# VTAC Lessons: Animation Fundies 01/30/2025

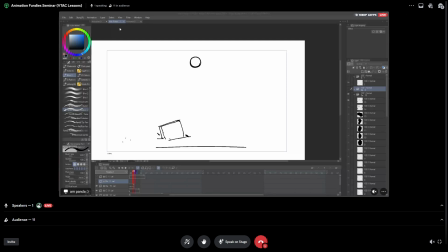Arm wave is cool. Or if someone else has anything else as well, we can arm wave.
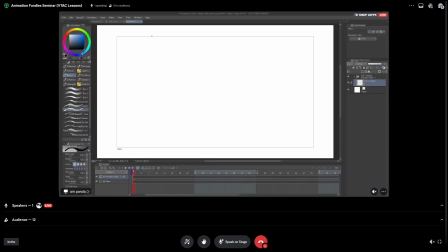Or like a table slam or a hammerfall. Magic dot is fun too. Yep. All right.
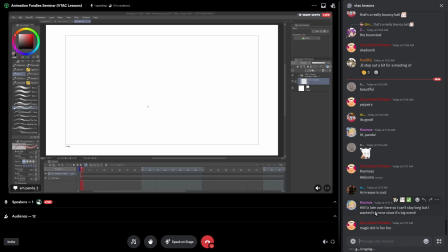Then we'll do arm wave, and we're gonna keep it very, very simple. What other animation is arcs? Pretty much everything. We can apply it to literally anything if we want to get more complicated. All right, let's start with the arm wave.
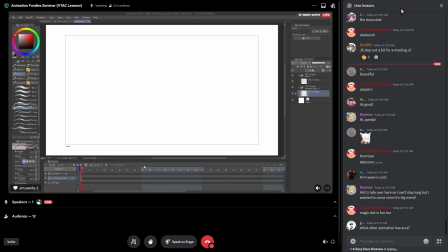And what we can do, we're gonna make it really, really rough. So we're not gonna. If you're a drawer, you've drawn before. We're gonna forget all that stuff. We're not gonna draw. We're gonna start with like a very stick man looking friend.
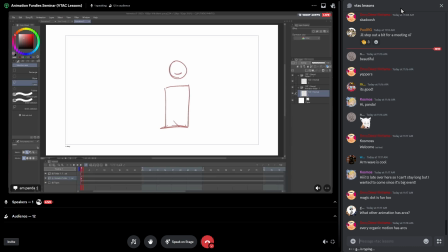All right. I should make it. Okay, so we have the body. So we're gonna make a friend on one layer.
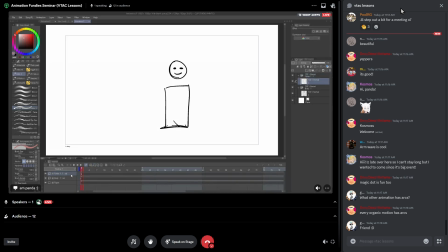Make a new layer. Make a new cell, and we're gonna call this one the arm layer. And so here we can start with
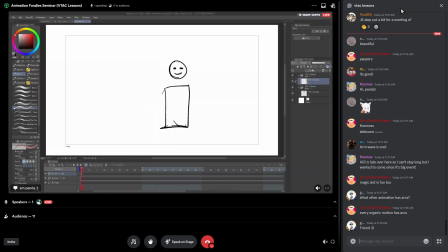any part of the wave, but hopefully one of the ends of it, right? So let's say you can go from here, and then it goes down to here, right? So so we can start from here actually. Start from here.
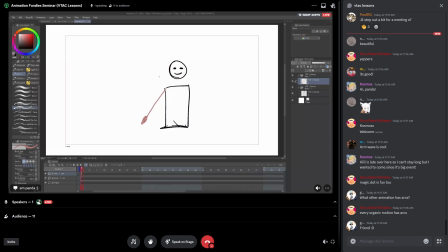Either way, we're gonna have to start from a slow motion. So remember that. So here it should be starting slow. That means it should move. It shouldn't just instantly get to the next frame. We're gonna gradually make it move up.
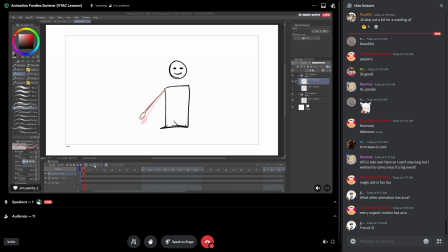Gradually make it move up. And I'm gonna sneak in a bit more fundies if you guys don't mind. We're gonna make the hand also lead back a bit. I'm gonna do that.
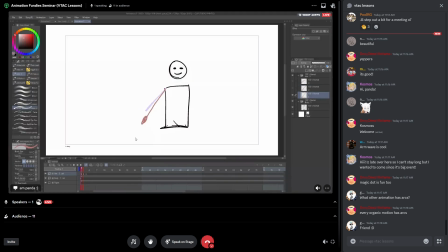So the arm comes up. Arm comes up. Make this dark again. Comes up and hand gets, the tip of the hand gets pulled back. You know, if you wave your hand and you relax and it comes back.
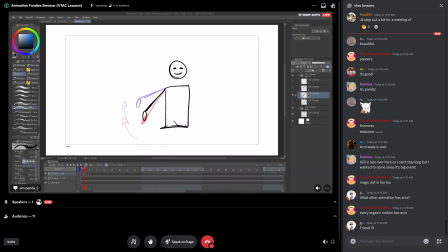Next frame, it's got to move. So we see this here. I made a mistake. I'm gonna make it longer. So what I didn't think here,
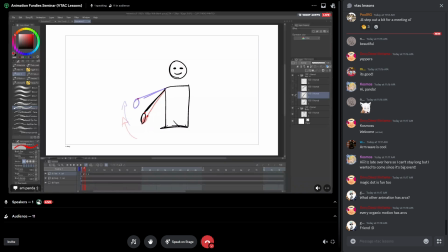if you see here, this wrist should also move in an arc like this, because it's pivoting around. If I made it move in a straight line, and of course, it'll change sizes, right?
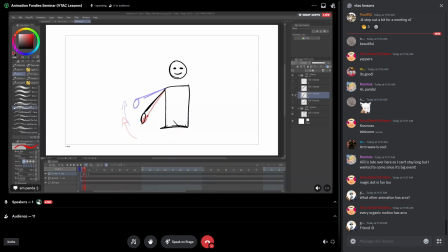So we need to make it move in an arc so that it keeps the right size. And so here, we're going through a few things here. Starts slow, speeds up, and the next frame it should be moving farther again.
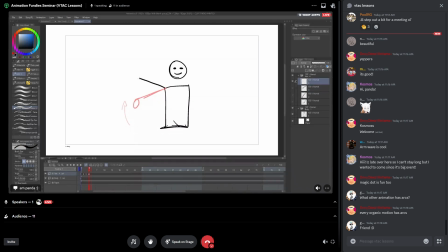So let's make it move not this fast. So making sure the wrist is at a healthy distance. I think maybe a little longer, huh?
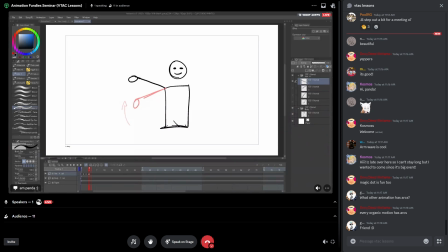New frame. Drop here.